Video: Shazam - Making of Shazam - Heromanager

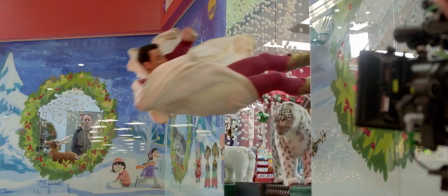17:24 It comes down to a tenth of a second, really. The glass in all the windows was all painted, so I could actually be behind the glass and I could be directly in line, so I could see exactly where he was.
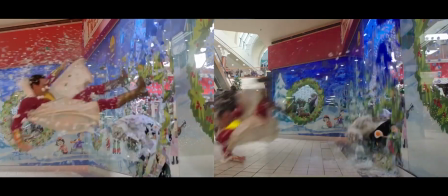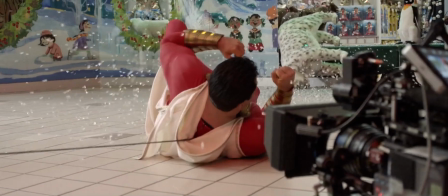17:41 And on the day, one take.
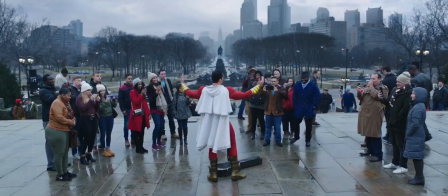17:46 Come on now.
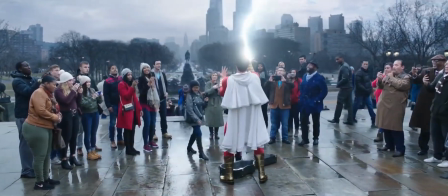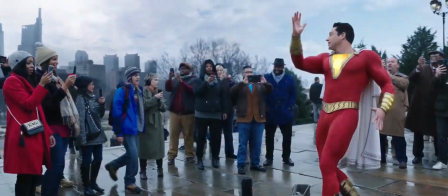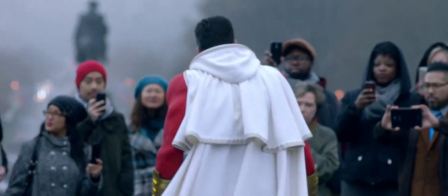17:59 Whoa, I'm in the middle of a show right now.
There was a scene that I wrote where he was showing off his lightning powers, and Adam Schwagman of DC said, can you maybe have a song that he's shooting lightning to the beat of that song?
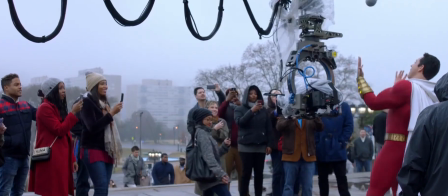18:10 And then I was like, oh, interesting. And they had the Rocky statue in Philadelphia. And then I was like, oh my God. And like when my wife was in the other room, and I was like, I just started performing like lightning from my hands.
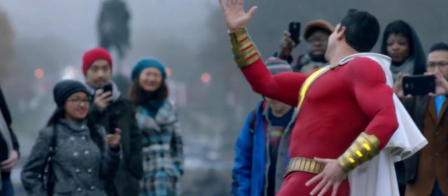18:19 Just like that kind of mentality is what a kid would do. We were shooting the movie. It was like, well, we don't really have the money to take everyone to Philadelphia and do it there. So I had to shoot it like on a street corner in Toronto.
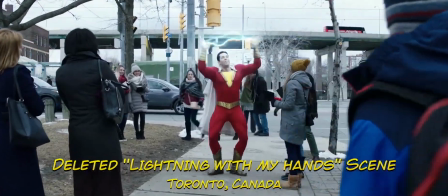18:32 But then when we showed the movie to the studio, they were like, yeah, that scene really needs to be in Philadelphia. So we got some extra money and we're able to actually go there and actually shot on the Rocky Steps. Today is Sunday, December 2nd, and we are in Philadelphia.
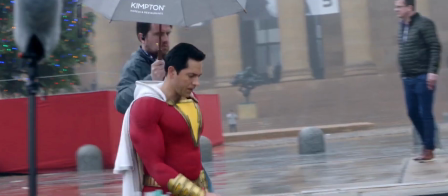18:51 We're on the iconic Rocky Steps. Just haven't been very fortunate with the weather. It's been raining. So we came all this way to Philadelphia to see like the big skyline in the background, and it's just a wall of fog.
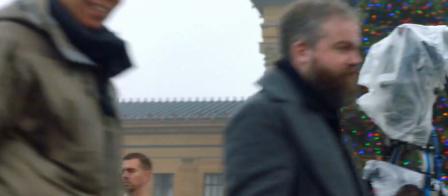19:05 You can't see downtown Philadelphia. So we had to go back and put the city back in.
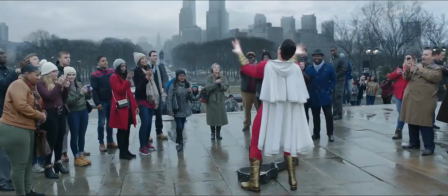19:11 It's not shot on blue screen. Right. It means that you have to roto everybody that's in front of the camera. You have trees in the middle, and all of it's gone. The original photography, none of that stuff is there.
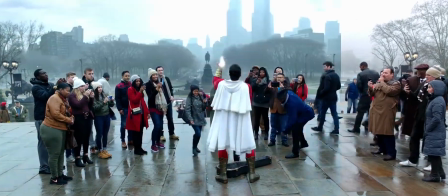19:23 So that's a big reconstruction project.
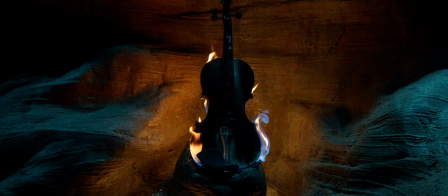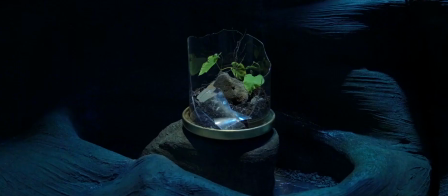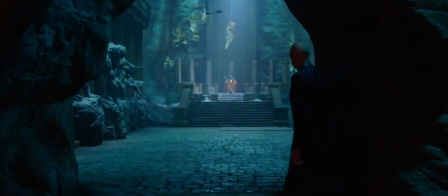19:39 The Rock of Eternity is our biggest and most elaborate set. When you first come into the Rock of Eternity, you want that vastness.
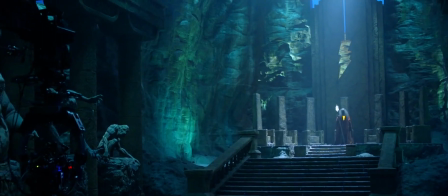19:48 I wanted it to be as tall as I could possibly get it.
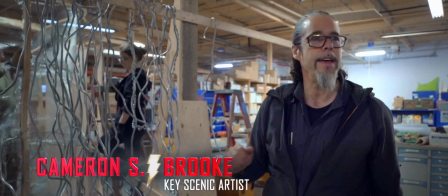19:52 The set in some places is over 40 feet high, and the walls are over 100 feet long. It's just incredible. And like when I walked into the Rock of Eternity, I thought I was actually here.
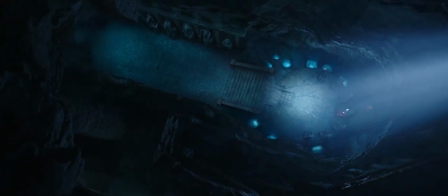20:05 You do. You feel like you actually get transported into something magnificent. It's grand.
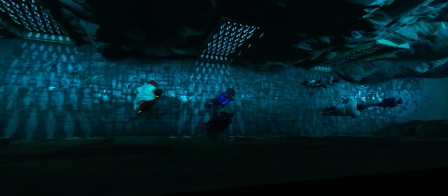20:10 You feel like you can get lost in it. You actually can get lost in it.
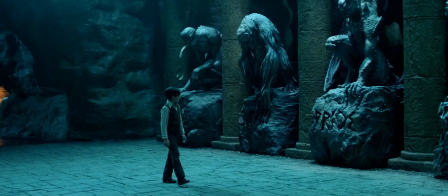20:17 David really wanted the sins to be scary.
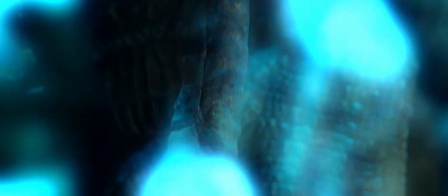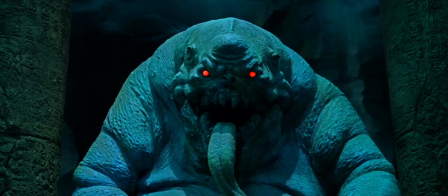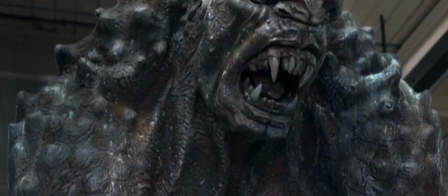20:32 What we're seeing in the background here is the first of our deadly sins. This is Wrath, and he's probably about 98% done.
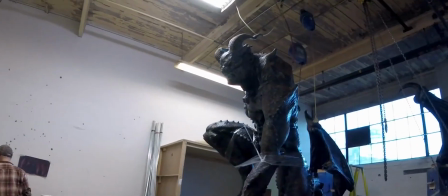20:40 We have to kick one of these sculptures out every week and a half.
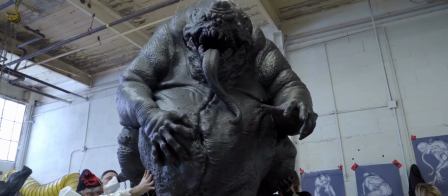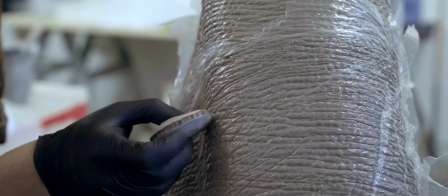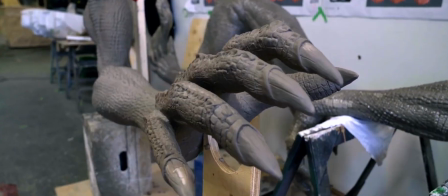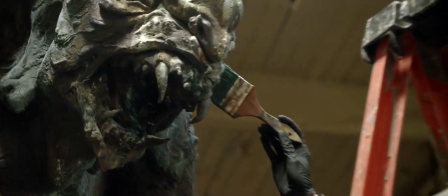I'm so proud of them. They're so beautiful, like in an ugly way. To see like how huge the statues are when you're standing in front of them.
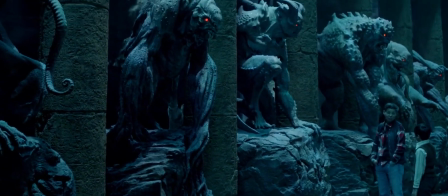21:16 And it was just as awesome as I imagined.
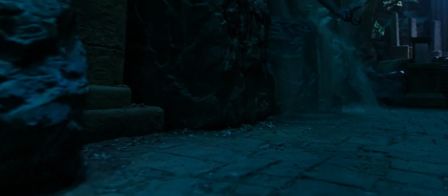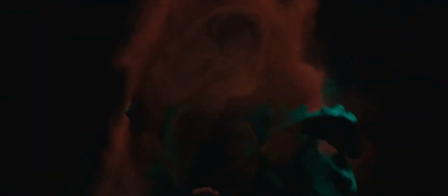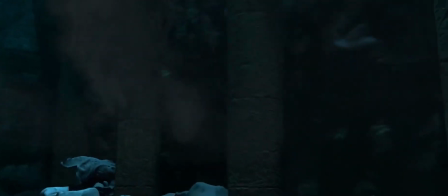21:29 Getting the sins right was certainly the hardest part of the VFX process.